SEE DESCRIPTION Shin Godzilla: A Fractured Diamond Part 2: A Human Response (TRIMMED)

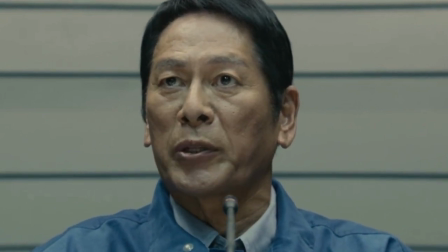That might give the impression that not firing was the right decision. So only a few people need to be in the scene.
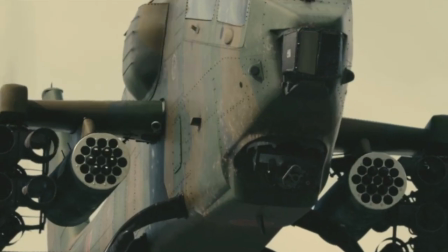2, as it turns out. And these people need to be nearby so they are within the area of effect of any weaponry.
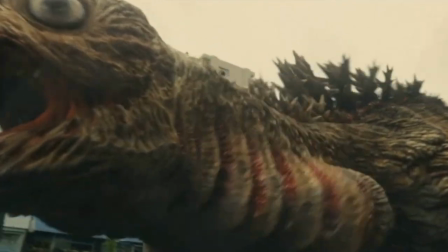This is a problem since Godzilla has been continuously moving since he emerged from the sea, only stopping briefly to mutate.
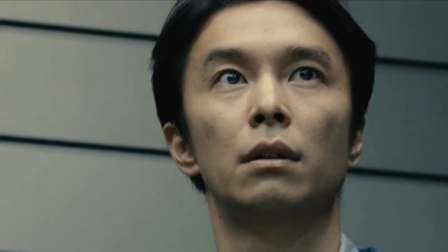It's evolving. No, that's not evolving, that's mutating, there's a difference.
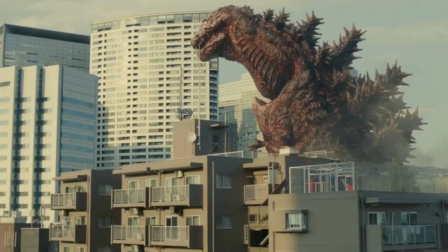Anyway, if Godzilla is moving, then he's not going to be near anyone for very long.
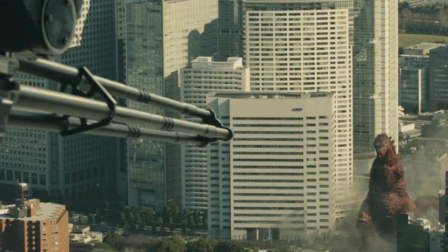Instead, they make him stop in his tracks and stand there waiting to be killed.
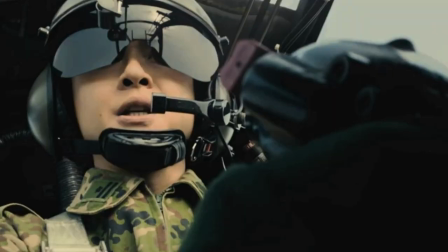Now we just need the people to be close by. This leads to one of the weirdest shots in the film.
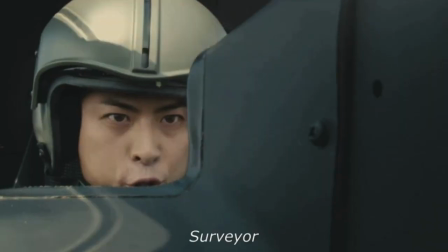We just spotted a few civilians near the line of fire. Civvies present.
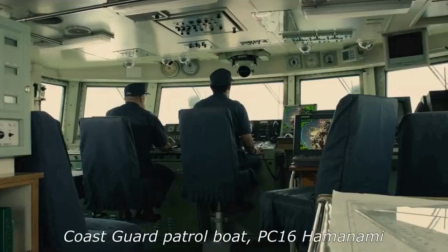Can we fire?
I mentioned earlier about the text info dumps leading to disjointed scenes.
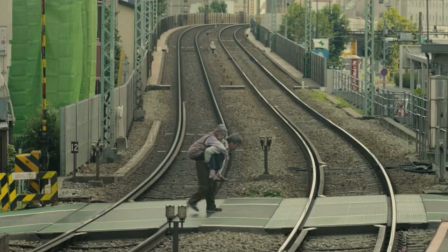Here is an example of that style of editing going wrong. I don't know where this is.
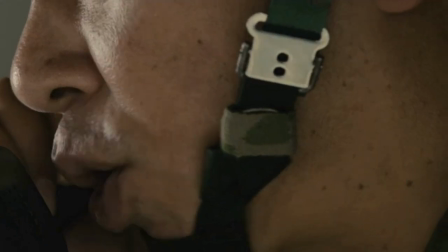The film doesn't even make an attempt to show you where this is. No flow of camera work, no text, nothing.
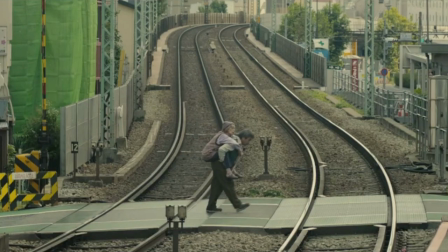We're told they're nearby and that's that. But think about the logistics of this.
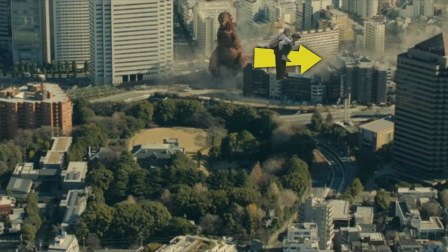Were they next to Godzilla and now they're moving away from him? If so, why weren't they spotted when the helicopters arrived? And if they're only so far away, why weren't they killed by Godzilla? If they've only just arrived, why are they moving towards Godzilla?
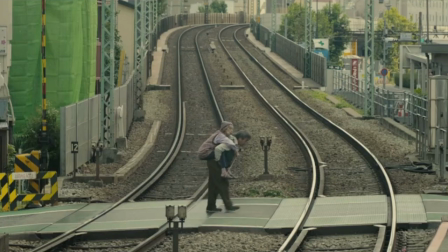Simply put, these people being here don't make any sense, and neither does Godzilla stopping so he can be near them.
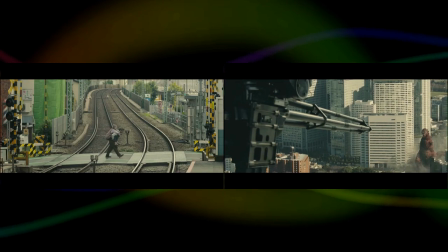Both are nonsensical events which negatively affect reason and understanding,
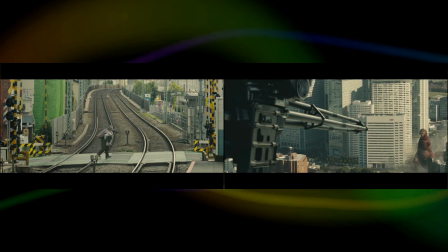which in turn will affect investment in the story,
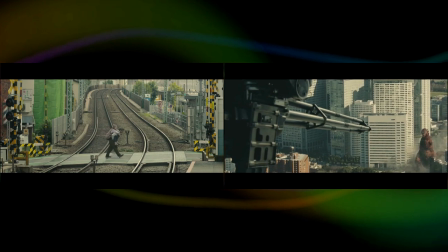at which point enjoying the film in any meaningful way will be very, very difficult.
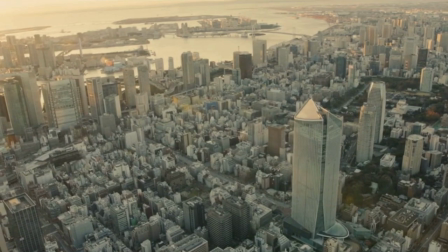After Godzilla runs off, we get various panoramic shots with news reports narrated over the top.
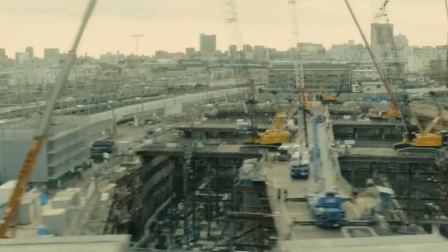Even when the disaster isn't occurring, the film keeps up its frenzied pace.
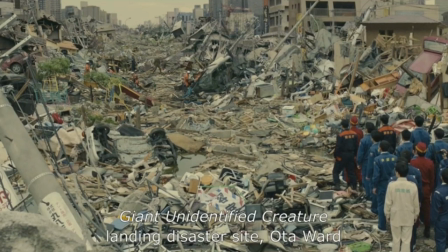We're led to this scene which bears a resemblance to the damage the 2011 tsunami caused,
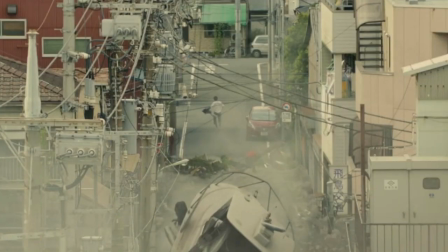which makes sense considering the method of destruction.
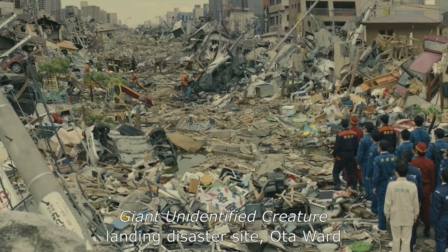This is a deliberate visual reminder of the real-world disaster, closely followed by 2 verbal reminders.
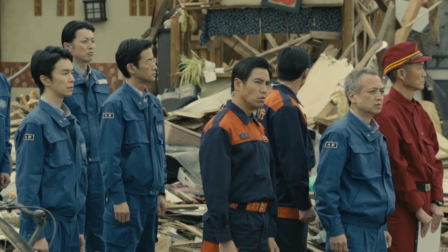It was ashore for what, maybe 2 hours? And it did all this?
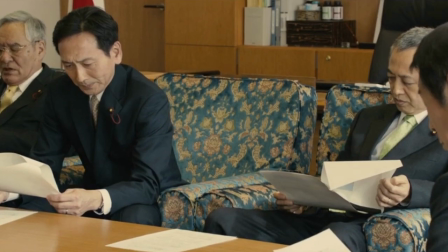No. We did, wasting time with our response. We didn't know what it could do.
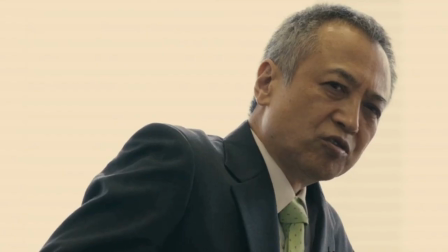It surprised us.
And we've seen the many meetings over so many details that delayed actions.
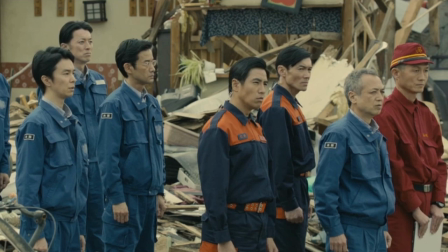But these lines also reference why the real-life tsunami was so bad.
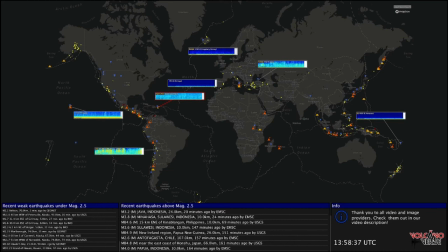Earthquake detectors were only accurate up to a certain magnitude, giving false impressions of severity.
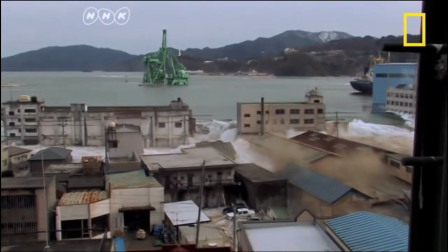Blood barriers were designed for, quote-unquote, reasonably sized tsunami waves, making them insufficient against the much larger waves.
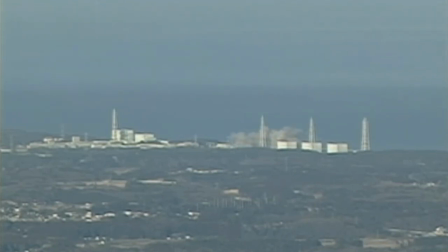and the Fukushima nuclear power plant disaster was made worse by internal feuds and delays in sharing information.
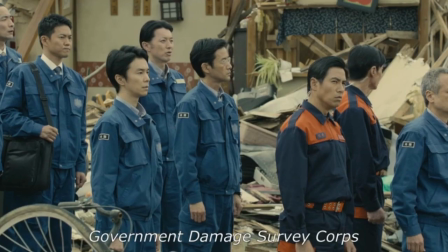Despite this reference, we still get some sympathy thrown their way.
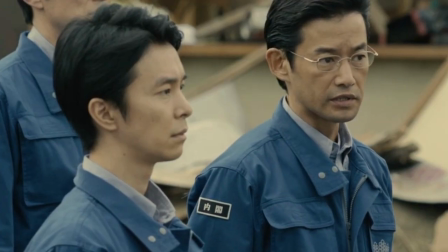Everyone did their best in the circumstances.
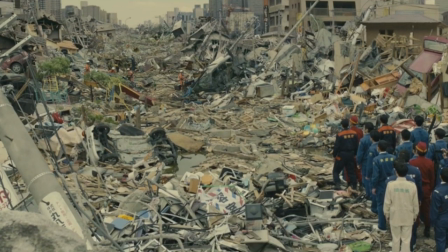The resonance of this scene was clearly on the film's mind, which is why we get this quiet moment of mourning from Yagachi.
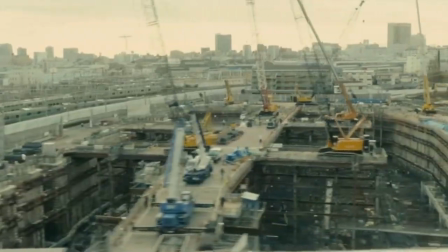It's made all the more impactful as the film's snappish pace slows to a crawl to allow the scene to seep in.
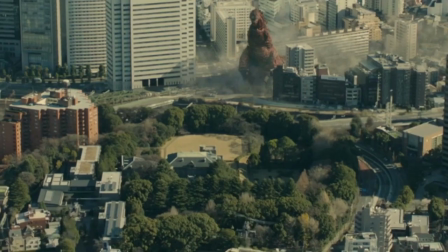For me,
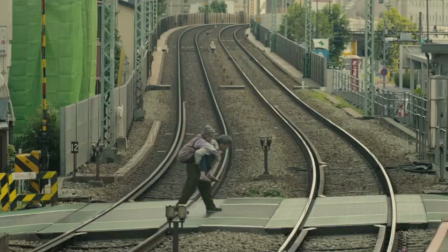this helped a lot to wash out the taste of the previous scene's silliness and bring the significance of the film back into focus.